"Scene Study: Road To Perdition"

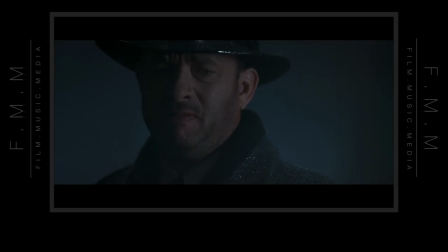653s
Also notice how the score gently fades out to leave us this gap of just rainfall that makes it feel all too real. Rooney's dead.
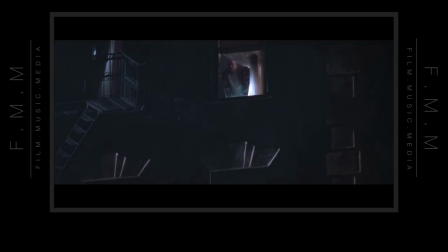669s
Bystanders look peering through their windows as that heavenly light still illuminates faintly from above.
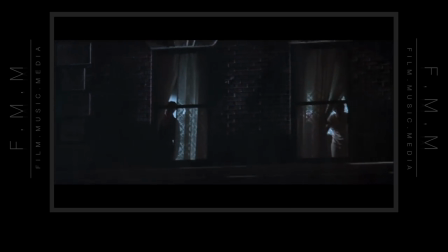676s
Michael glances upwards to see these faceless figures watching.
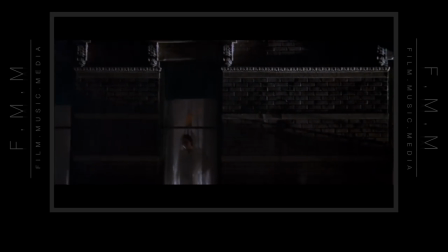680s
Each figure also has a white, glowing light behind them, safe and dry in their homes.
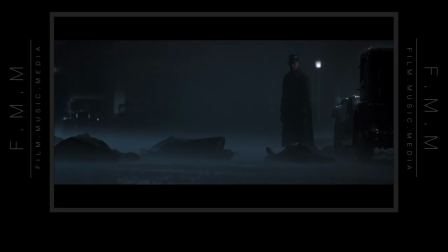687s
The visual symbolism can easily be inferred as heaven, angels watching down from above as Michael seals his fate for eternal damnation.
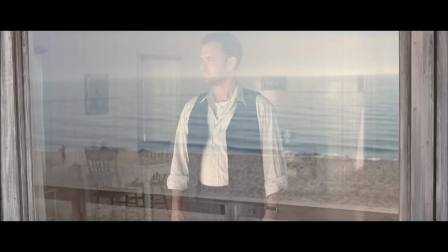701s
Now, we all know Michael doesn't make it in the end. He passes the point of redemption in this scene, and he reaches perdition in the end,
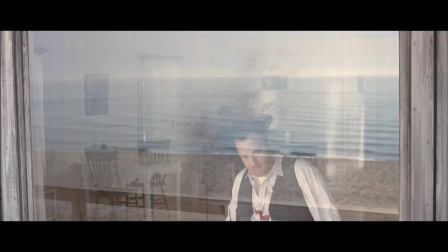710s
leaving his son hopefully on a righteous path better than he walked down.
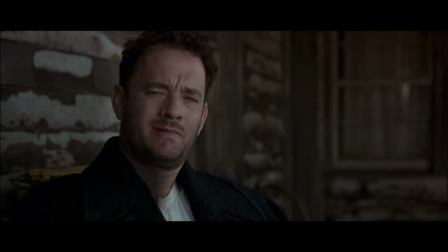716s
Road to Perdition is a powerful and moving film, and the craftsmanship behind it is simply awe-inspiring.
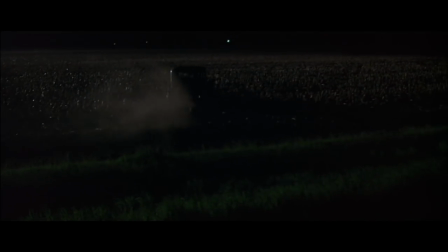722s
I hope this scene study illuminated something for you and provided a window into appreciating the filmmaking craft.
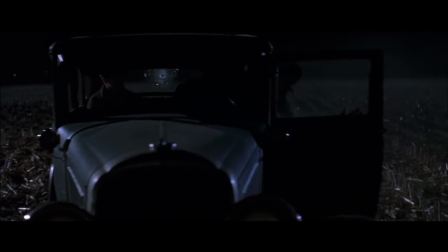728s
Did you interpret the scene in the same way? Did you see something different? What did you take away from it?
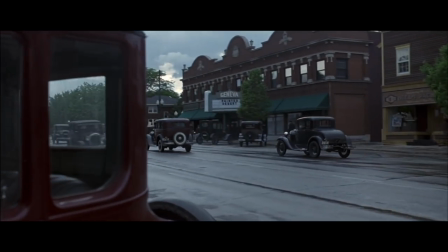734s
I'd love to hear your thoughts, and be sure to list any ideas you might have for future scene studies. Thanks, and we'll see you again soon.
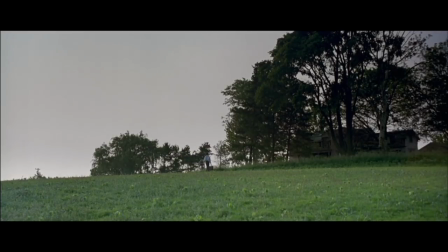742s
Thank you.